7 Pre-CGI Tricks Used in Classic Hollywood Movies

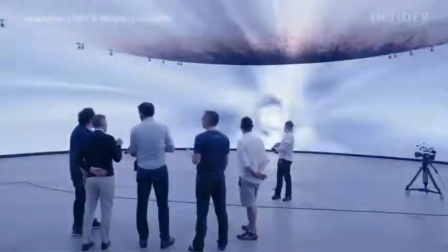And LED screens have turned projection from a cheesy effect to awe-inspiring.
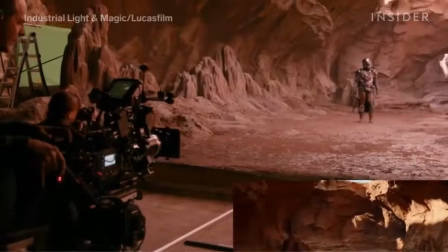For example, the Mandalorian chose to swap projections and green screens with LED screens.
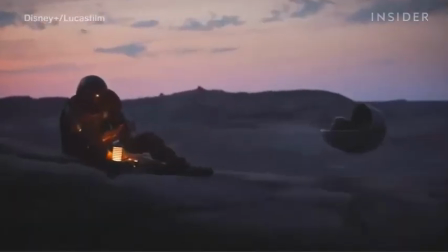You can immediately see how naturally the light reflects off the Mandalorian and Baby Yoda in this shot.
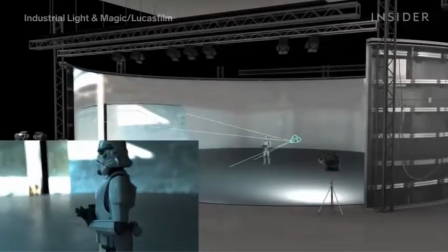And because the camera actually moves in sync with the background,
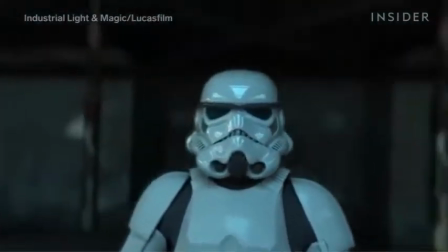this shot has a natural parallax effect, just like those multiplane cameras from decades earlier.
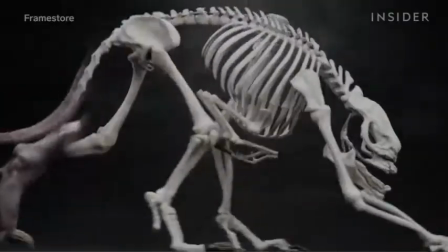Before monsters and other creatures could be created with CG and motion capture, filmmakers primarily used stop-motion animation.
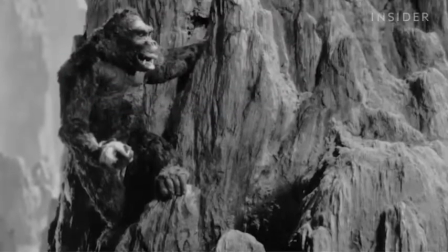But stop-motion requires expensive miniature models and sets, which often look unnatural when interacting with the cast.
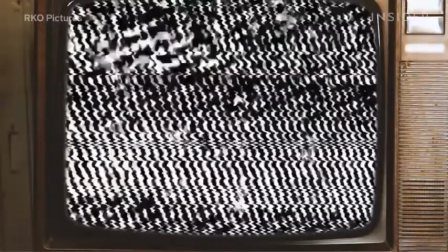You can see that from looking at King Kong, as the claymation Kong can't truly interact with Fay Wray.
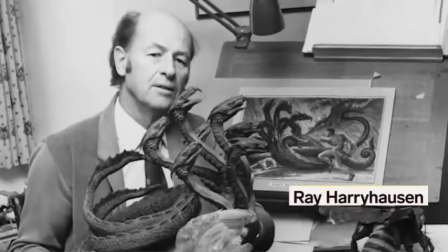So pioneering stop-motion animator Ray Harryhausen thought of dynamation.
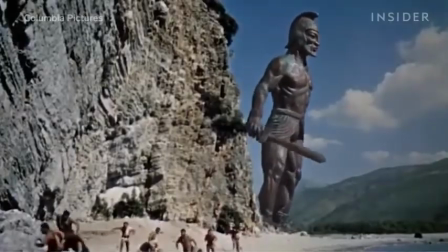His method combined a range of visual effects techniques, from mats to projection.
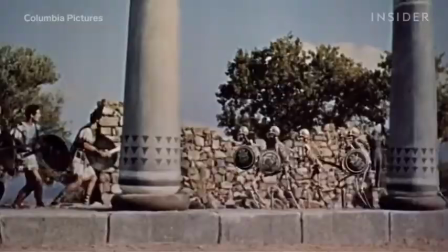To understand how it works, let's look at this fight scene between human characters and a skeleton army in 1963's Jason and the Argonauts.
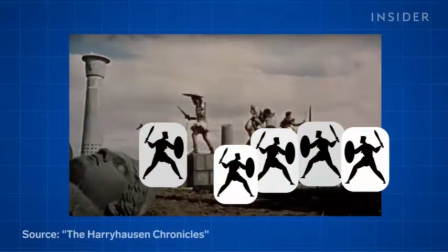The actors rehearsed their moves with stunt people who stood in for the skeleton army.
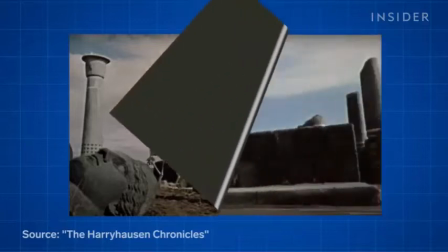But the scene was actually shot without the stunt performers, and only with the actors playing the human characters.
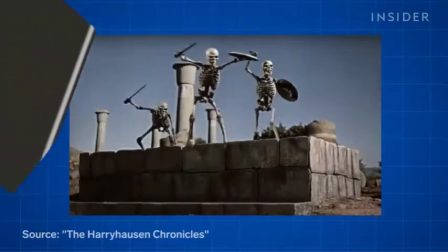Harryhausen then used stop motion for the skeleton army.
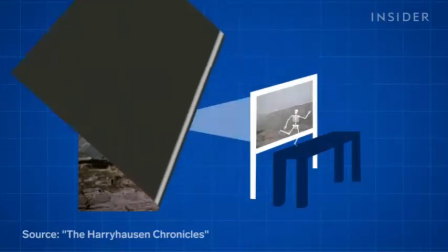To match the movements perfectly, the footage of the actors shadowboxing was projected behind the animation table while Harryhausen moved the skeletons frame by frame.
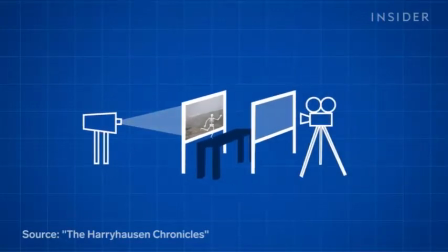A camera filmed the skeleton army through a glass mat, masking off the shadowboxing actors.
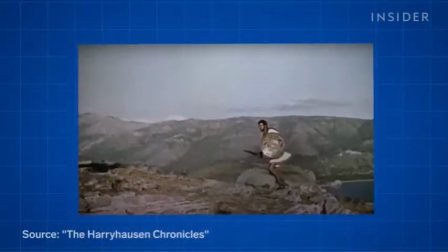Finally, the shadowboxing scene and the skeleton scenes were printed and composited together.
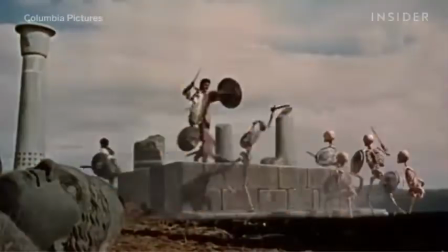This 5-minute sequence took 4.5 months to complete.
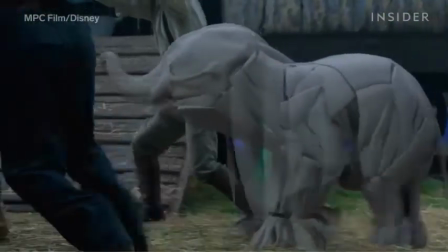But Dynimation's influence can still be seen in the blue and green suit performers standing in for characters that will be created with CG.
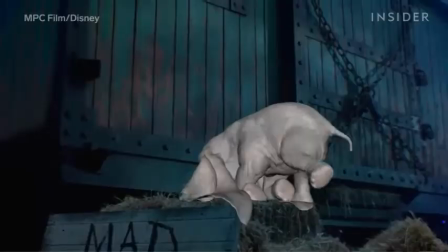In 2019's Dumbo, a green suit performer helped the cast with their sight lines when interacting with the baby elephant.
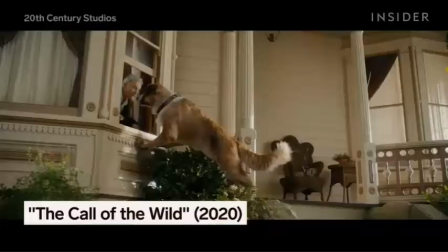And motion capture allows an actor to play a CG dog on set, so nobody is guessing where they have to look.
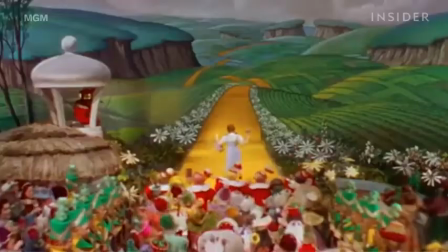Looking back at Dynimation's individual elements, each effect can seem time-consuming and outdated on its own.
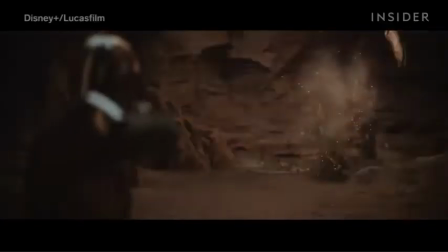But it shows how every technological advancement in cinema wouldn't exist without the low-tech experiments of the industry's past.